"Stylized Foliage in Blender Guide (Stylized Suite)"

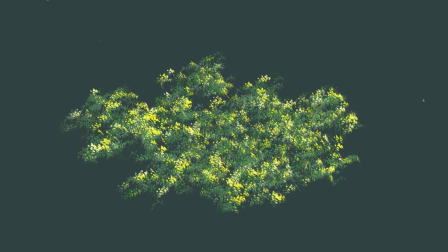[0:00]
Hey guys, in this video today we're going to be focusing on making foliage and sort of like ground vegetation in Blender.
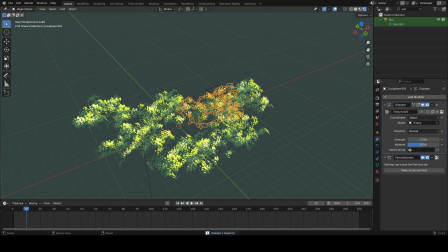[0:05]
In this video we'll start off by making what I call leaf planes, and then we'll use those basically to make trees and ground foliage and bushes.
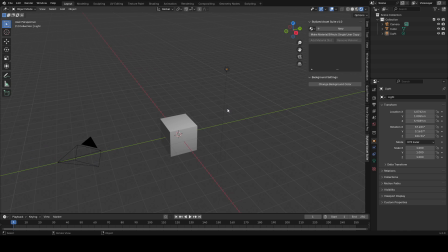[0:12]
So let's get into it. Alright guys, so to start things off, what we can do is delete everything, and I'm going to change the background color to just a white color for the beginning here.
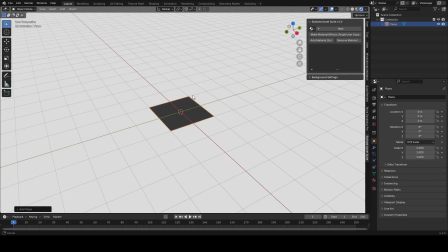[0:20]
What we can do immediately after that is add a plane. And what this plane is going to be used for, it's going to be used to make our leaves.
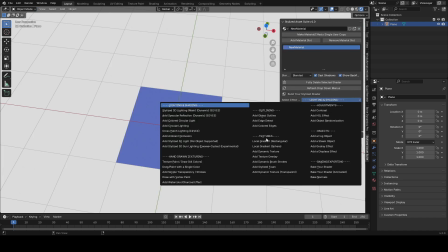[0:26]
So we're going to add a new material to it and add a simple transparency effect.
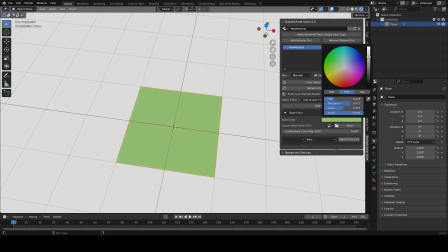[0:31]
And before that, I'm going to switch the color to green. And then I'm going to hit add effect, and you'll see it turns all transparent.
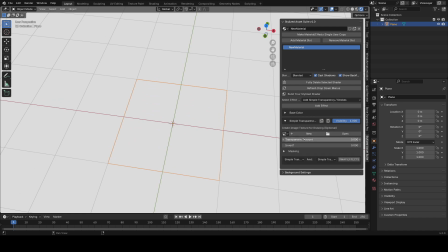[0:36]
We can go into this simple transparency effect. And if we go to the masking feature, we can create a new mask for it.
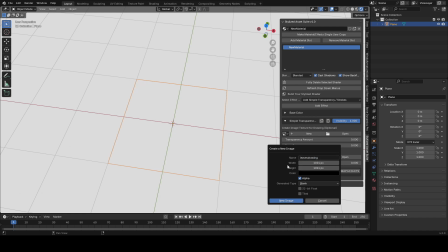[0:42]
And you can call it whatever you want and set whatever image resolution you want. I use 2048 here, but I think 1024 was probably like more than enough.
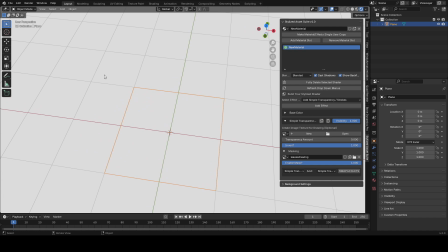[0:50]
So you can slide enable mask after that, and you also want to slide invert so that when we draw with the mask, it's going to add the color rather than subtract it. So you can go to texture paint mode after that, and you can use whatever brush you want and basically just start drawing with white,
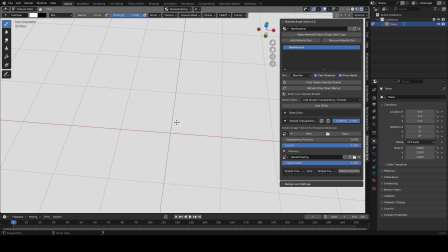[1:03]
which is going to make wherever you draw no longer transparent pretty much. And what you want to do is you want to basically just draw some leaf shapes.
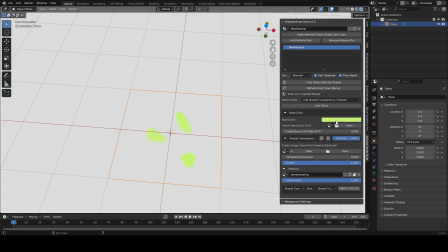[1:11]
That's pretty much all we're doing here. Just draw some simple leaf shapes. And I also set the base color to a brighter color because when I originally did this, that was the color that I decided upon.
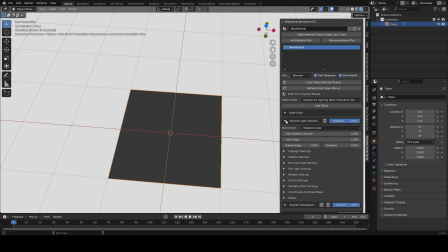[1:20]
After that, what you can do is you can add a stylized light dynamic effect, which is going to allow us to basically have lighting on this model when we add a sun.
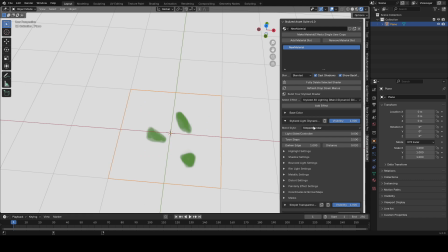[1:27]
And what I'm going to do is I'm going to switch the blend style to linear instead of step linear,
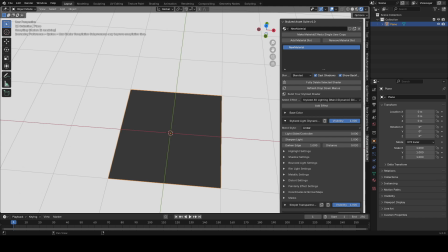[1:31]
because linear is just like regular CG lighting that isn't tune shaded, and we don't really want the leaves to be tune shaded here.
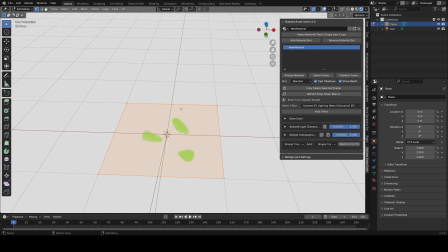[1:36]
We want it to have a nice blend between light and dark values. So what you can do after that is you can go into edit mode and basically just duplicate around this plane that you made and rotate it a bit. And what this is going to do is going to give us a kind of cluster that we can use to basically scatter on our tree.
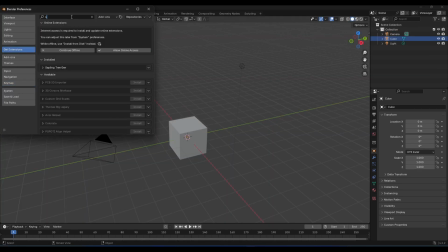[1:51]
Really quickly guys, I should say you should have the sapling tree gen add-on enabled. You can find it if you go to edit preferences and go to extensions and type in sapling tree gen and just click the install button.
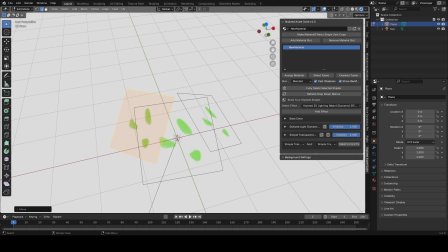[2:01]
It's completely free and it comes with Blender. So now what you can do after that is pretty much hit shift A, go to curve and add a sapling tree gen.
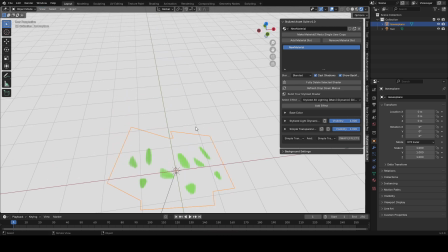[2:08]
And what this is going to do is going to give us our tree.
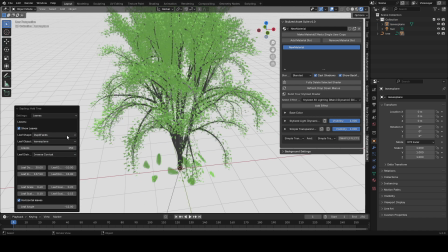[2:10]
You can go to the leaves tab and you can click the show leaves button, and what you want to do is check the show leaves button and set the leaf shape to dupla faces.
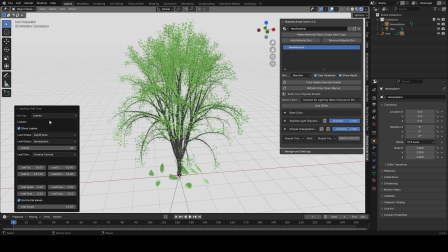[2:18]
And the leaf object should be the name of whatever you named your plane that we just made to. So mine was called leaves plane. And set the leaves count to whatever you want. Understand though that the more that you use, the more it's going to lag your computer.
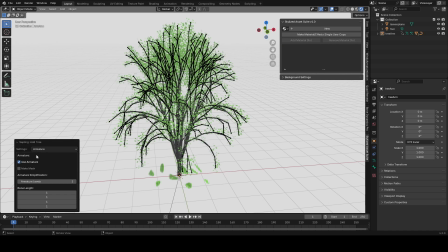[2:30]
You can also go to the armature tab and hit use armature and go to the animation tab. And you can give it an animation as well by just checking the boxes there.
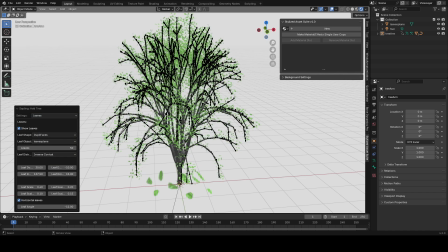[2:37]
So yeah, this is the quote unquote simple way to do it. It's not going to look as good as if you do the more computer heavy version that we're about to do soon.
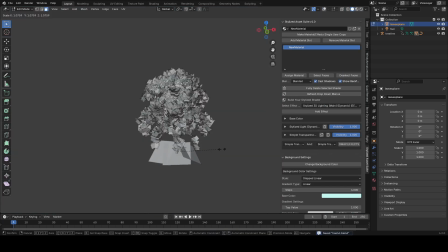[2:45]
But this works if you just want some basic foliage. You can also go into edit mode on your plane, and you can scale it up if you want the leaves to be bigger on the tree.
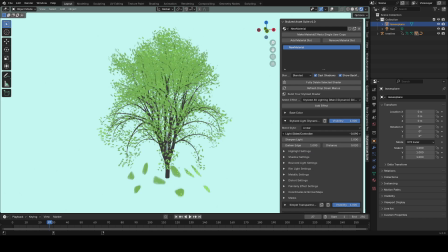[2:52]
You'll notice now that with our sun, we have some light and shadow on our tree, and you just want to play around with the settings on the stylized light dynamic effect to get it how you want. So you can see there, I increased the light value by a lot so that there's much more contrast, and you can play around with the hue saturation as well.
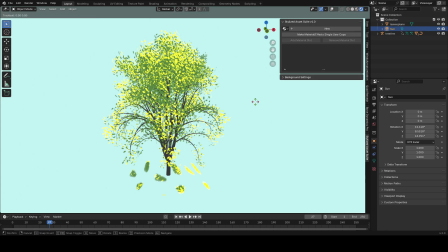[3:07]
And yeah, make sure you light your tree at like an angle that looks nice, because that matters a lot as well.
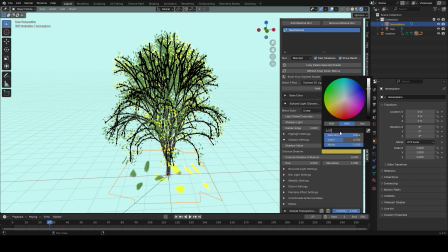[3:11]
I also wanted the shadow to be a more like bluish green type of color, so I set it to be that, and then I slid the colorized shadow influence slider.
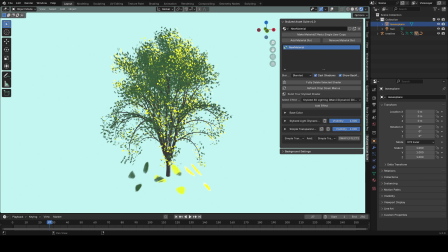[3:19]
Now what you can do after that is you can add an object randomization effect, and what that'll let you do is add some variation to each leaf on the tree.
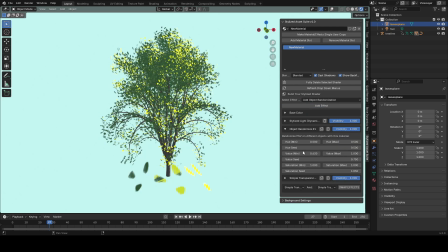[3:27]
So you can see what I did here was I set the value min and the value max to be pretty far apart from each other, and what that does is basically is it assigns a random value to each leaf so that some of them will be brighter and some of them will be darker. Same with the hue and saturation, you can play around with those as well. And it'll just give your tree a nicer amount of variety.
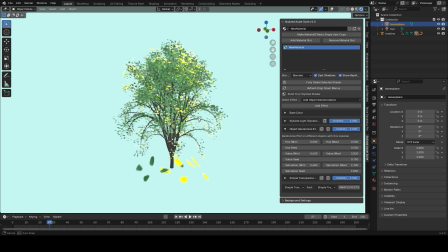[3:44]
Okay, so that's a quick way to make like a basic foliage. It doesn't look amazing, but it can get the job done.
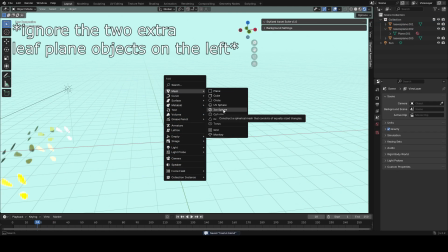[3:48]
So now let's make the more high quality version. So what you can do to make the more high quality version is you can add an icosphere.
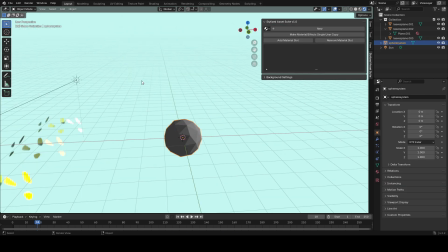[3:53]
You can rename it to whatever you want. And what you want to do is you want to add a new particle system to it, and you can switch it from emitter to hair. Set the number down to something low, like 4 or 5. And for rendering, you want to set the render object to be that cluster that we made previously. There's three of them here. You can ignore the other two.